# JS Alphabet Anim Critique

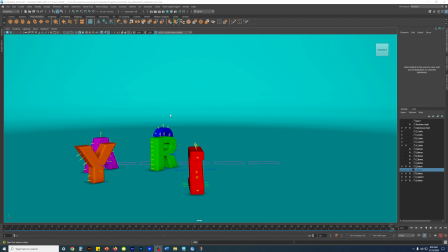Alright, so I'm taking a look at the final alphabet animation file. Alright, so first thing I notice is that
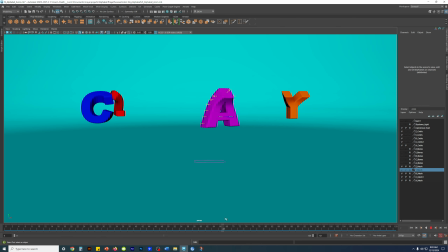when everything comes to a stop, they're all scattered. I'd rather prefer, and I think it's logical, so that all the letters settle where it comes back to the word crazy.
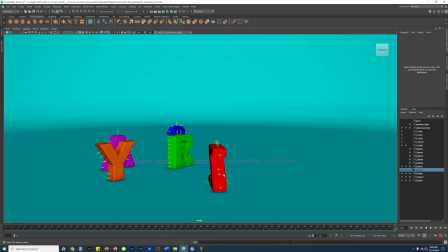I mean, it could land maybe closer to the,
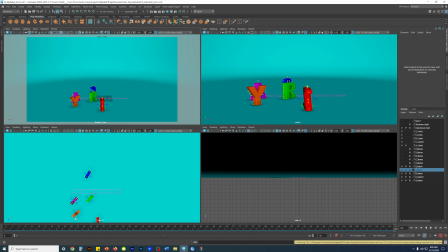let's say it began here, and then let's say it can end maybe around, I don't know, closer to here, a little bit closer to the camera, just to break up the scene, you know, instead of here, maybe having it further down here.
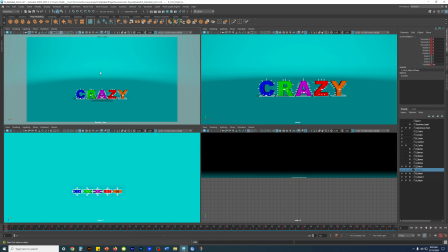Or you could just, probably the better idea is to have it all loop back into the default state, which would requires a bit more planning, right?
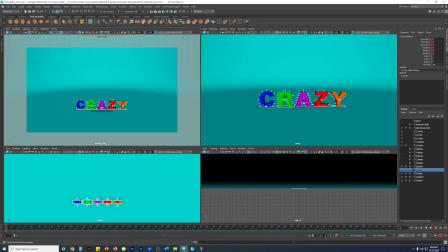Let me see here. Let's see. So grab all of it, minus.
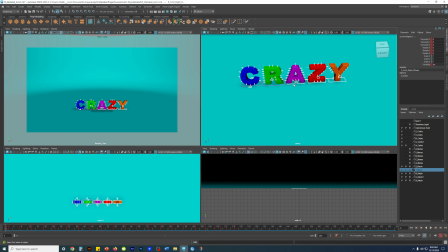I don't need global controllers. All right.
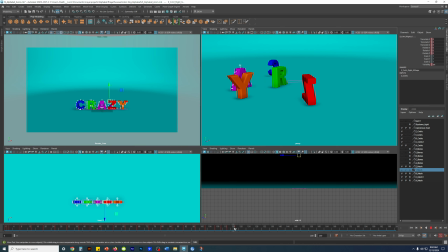And then I see it stops at 118. Right, and then say you grab all the controllers,
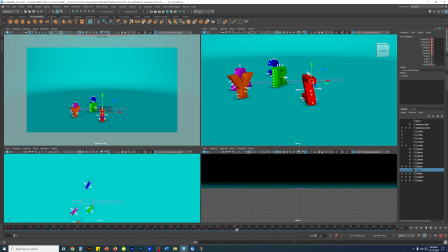again minus the global, and like I taught you guys in class, you can hover over the last frame, middle mouse click and hold, and maybe chuck in about, I don't know, X amount up to here, and then let go, and then hit S.
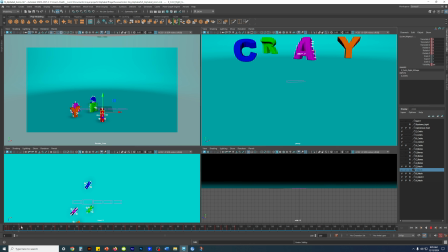Oh wait, no, not S. Go back to the very first frame where everything began, right? At 0, copy it, meaning that go onto this frame, middle mouse click and hold, drag it all the way around. I'm just going to dump it somewhere around here, right?
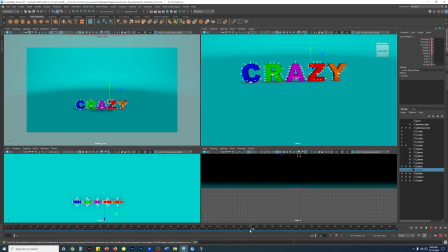The reason why is that you need this extra frame for the letters to hop back into position, into default state, maybe around here, just real rough. And then let go of the middle mouse, hit S. As you can see, now we have that same default pose from the very beginning.
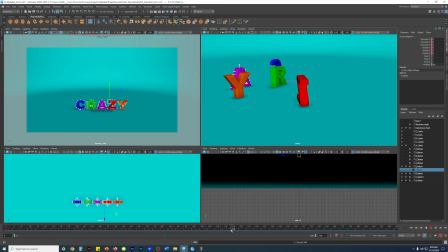And obviously it's gonna slide. That kind of looks neato, right?
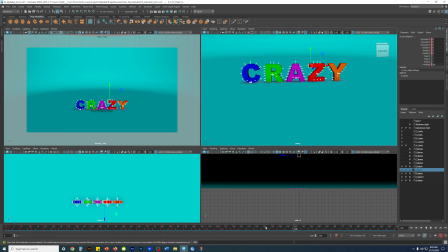There. So there's at least that should have been done, because as you can see, it's not a lot.
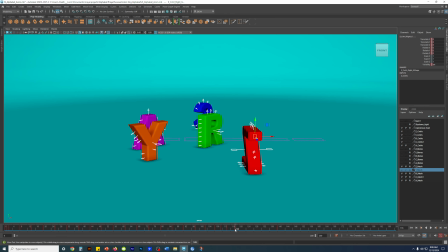But to take it further, what should have been done is not only that, to reposition it back into place so you can always loop it, right, to loop the cycle of the animation, but to go in and you know, start keyframing
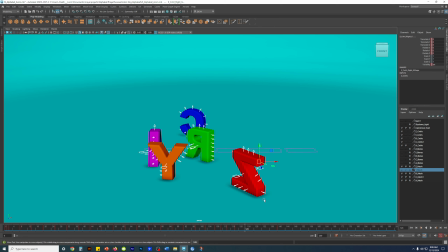positions, major positions, so that it looks coordinated and that they do not crash into each other,
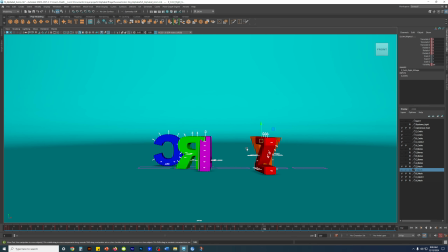not just do some you know, lame sliding around, right? I mean, it's kind of neat. I mean, which is different from all the hopping to just slide it.
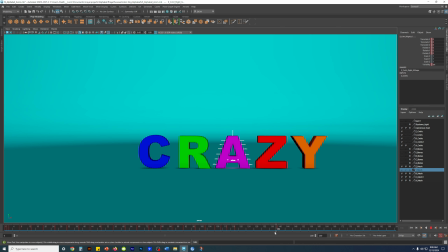So maybe it wouldn't be so lame to have it slide. But then this area here you need to fix. At the very least, let's see the timing.